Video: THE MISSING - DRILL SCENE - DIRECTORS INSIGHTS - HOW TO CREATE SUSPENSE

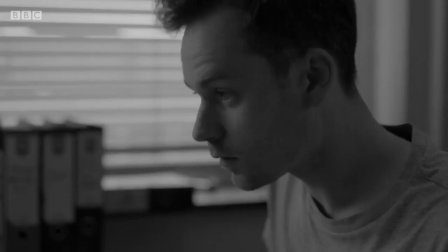0s
So this scene from The Missing actually got quite a lot of complaints when it was initially released.
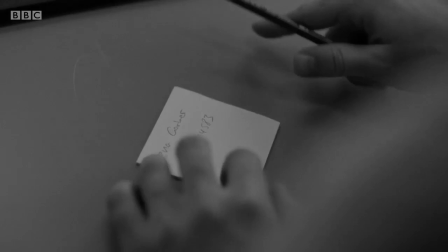5s
People found it quite shocking and decided they were gonna ring in and complain to the BBC but you know the first
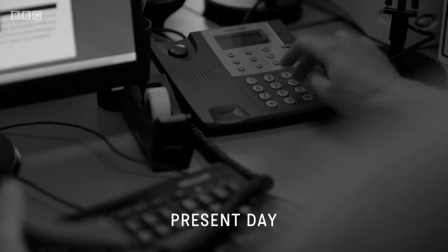11s
season The Missing they smashed someone's head in with a hammer so we had to one-up that somehow and we went for a drill.
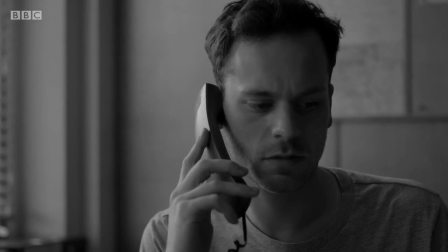16s
If you're wondering why we're watching in monochrome it's because I want to concentrate on the camera work, the composition and the performances.
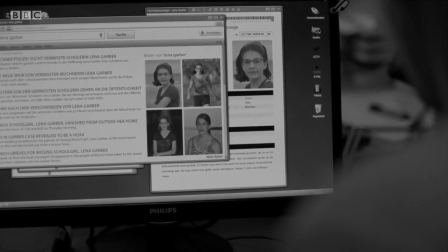25s
I'm gonna do a few of these kind of breakdown videos, commentaries from scenes that I've directed over the years so keep an eye out for those.
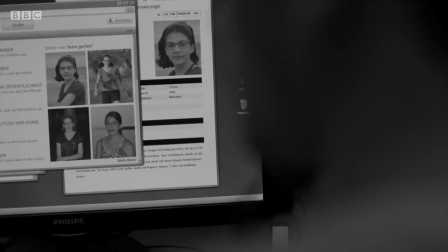32s
I'm also going to do an announcement video soon about a mentorship program that I'm gonna be running through my YouTube so hit subscribe to stay up to date with that.
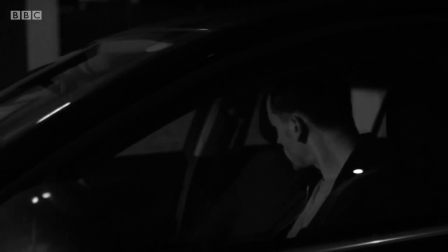45s
So the opening shot here we're using the car's movement and then Florian the actor is playing Jaune,
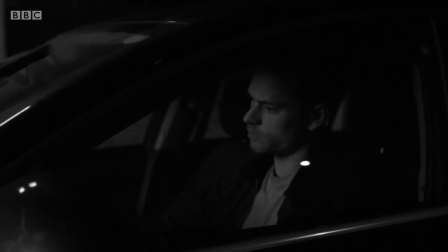52s
I'm gonna use his movement to take us around to the house.
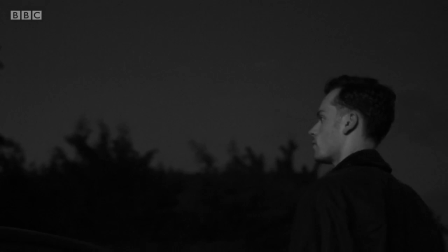55s
I quite like doing that you don't always have to use the camera to move you can actually use the blocking and the movement within the frame to
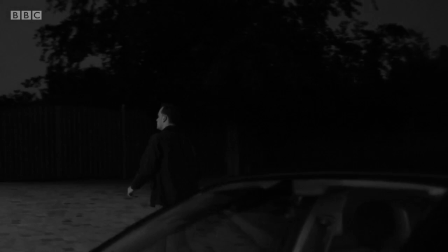62s
reveal there's some light in the sky and that's actually a really good thing to do is to shoot your night scenes especially if doing them in
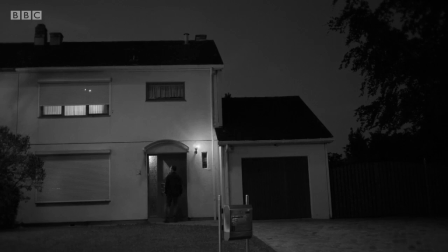70s
one is when there's a little bit of light still in the sky it just adds a bit of texture adds a bit of depth still feels like night but you just
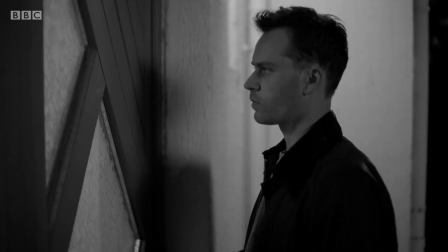76s
get that extra light in the sky doorway scenes are always a bit of a pain actors just kind of like up against
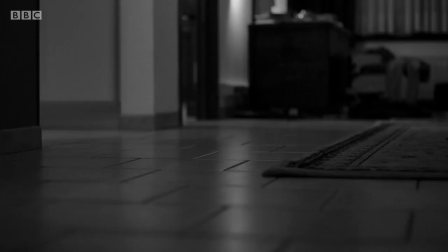83s
the wall so it's good to make sure there's some practical lights around the doorway to help you out there.
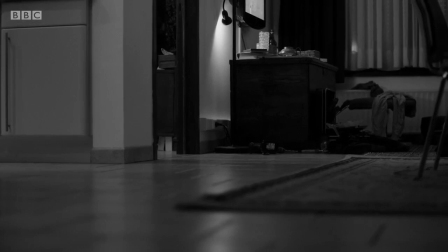87s
This low angle shot with the feet in the foreground as the camera kind of creeps forwards trying to create tension with this.
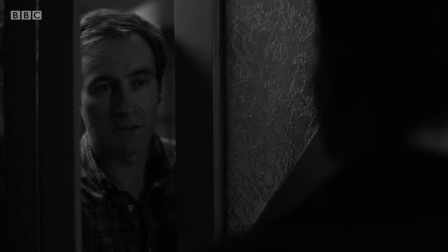94s
I like Derek's decision here playing Adam to just creep the door open and keep it, it's quite defensive.
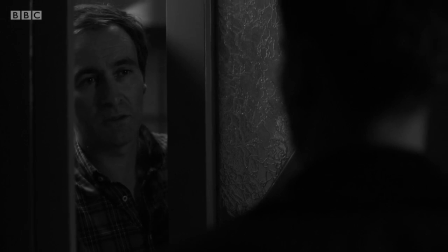100s
That character decision I think you know you can see he's being secretive and a small detail but I'm quite happy this isn't just a flat
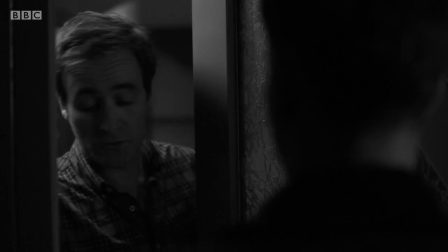105s
door that it has a bit of glass in it that's something that I'll look for when location scouting just so you're not shooting against you know a flat
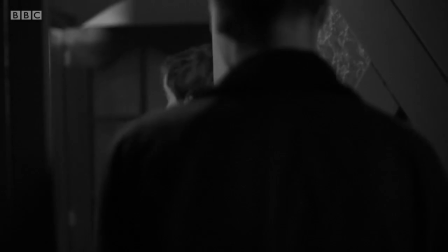111s
bit of wood.
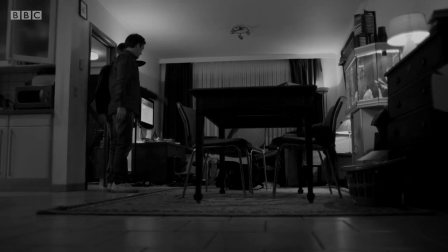113s
And here we don't really need to go to this wide, we've established this space already, but I think this low angle is kind of helping just to drive the tension.
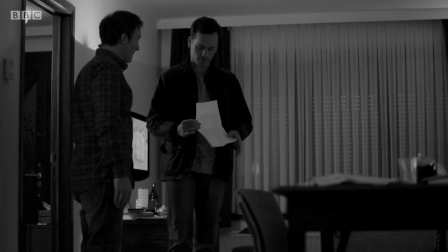122s
You can see that we're mixing handheld work here with the more static dolly shots and I don't think it has to be,
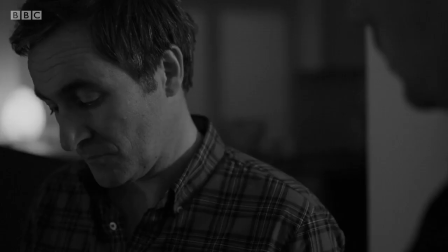129s
you know, scenes exclusively shot one way, you can mix it up for dramatic effect.
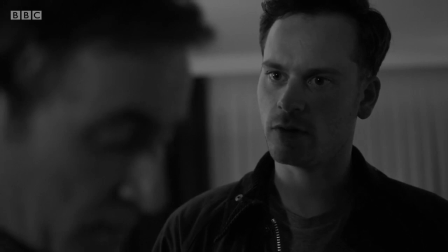134s
Typically I don't like cutaways, I don't really like cutting to close-ups, if a character checks the time, do you really need to see his watch?
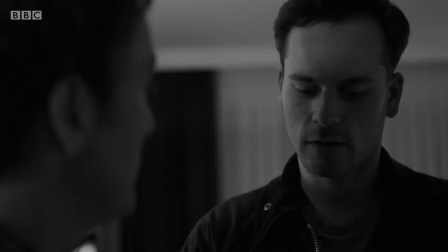141s
But in this scene, obviously, we do need to see the cutaways of the printouts here,
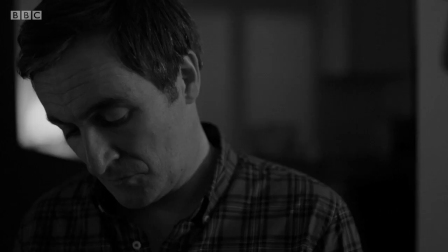146s
because it's about subjectivity, you know, what's Adam being played by Derek here seeing, and how he's sort of denying that information,
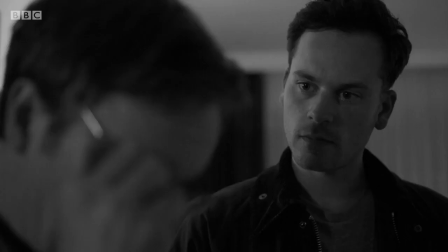153s
so it is important. I think it's a really cool idea from Derek here to pick up the glasses.
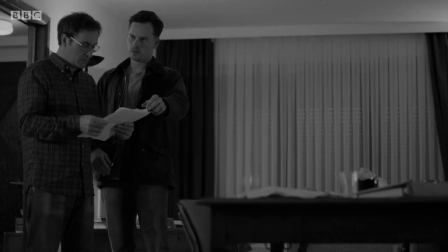158s
Just an extra detail that his character's put in about lying, and he needs to actually put his glasses on to have a closer look, because he doesn't recognize this person.
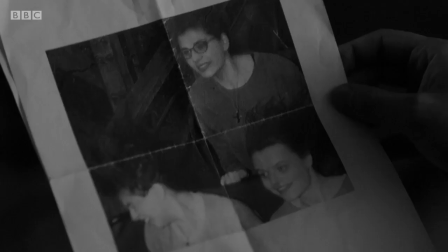166s
And that handheld work that I mentioned earlier, now we're really compressing the action, putting the two actors almost on top of each other, building that tension.
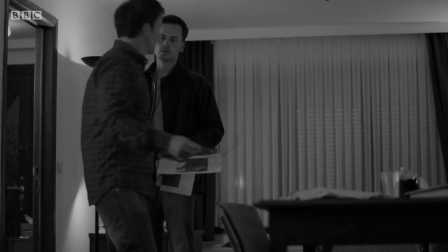174s
Now for this reveal, we come wider and we hold the shots for slightly longer. Just that simple change in rhythm can really affect the tension of the scene.
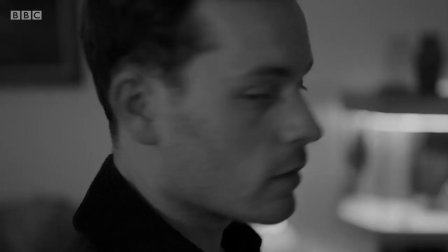182s
Before we hear the voice off screen and crash straight into that big close-up on the head turn.
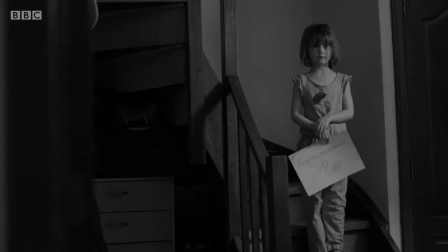190s
Lower angle, wider here, handheld, creating that feeling of unease.
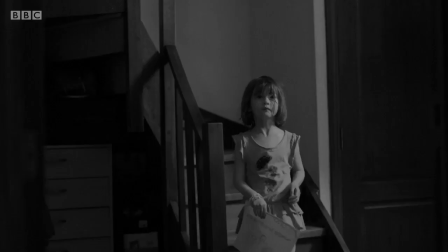197s
And this is where the handheld work really comes into its own, because we can jump into the action.
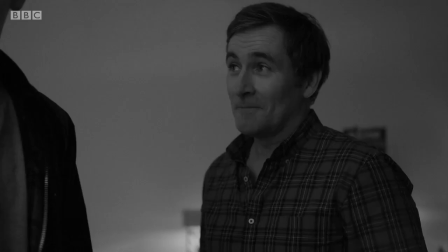202s
It enables you to run the scene as one and be able to move with the actors. Indica there, stealing the show.
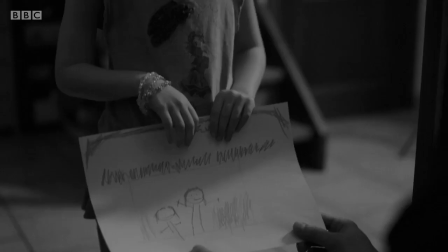208s
Now, obviously, I talk about running the scene as one, but we have a young actress in the scene here, and you have to be really considerate to them and explain to them what the scene's about,
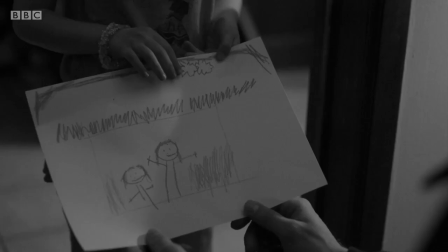216s
but there's no need for her to see the violence here.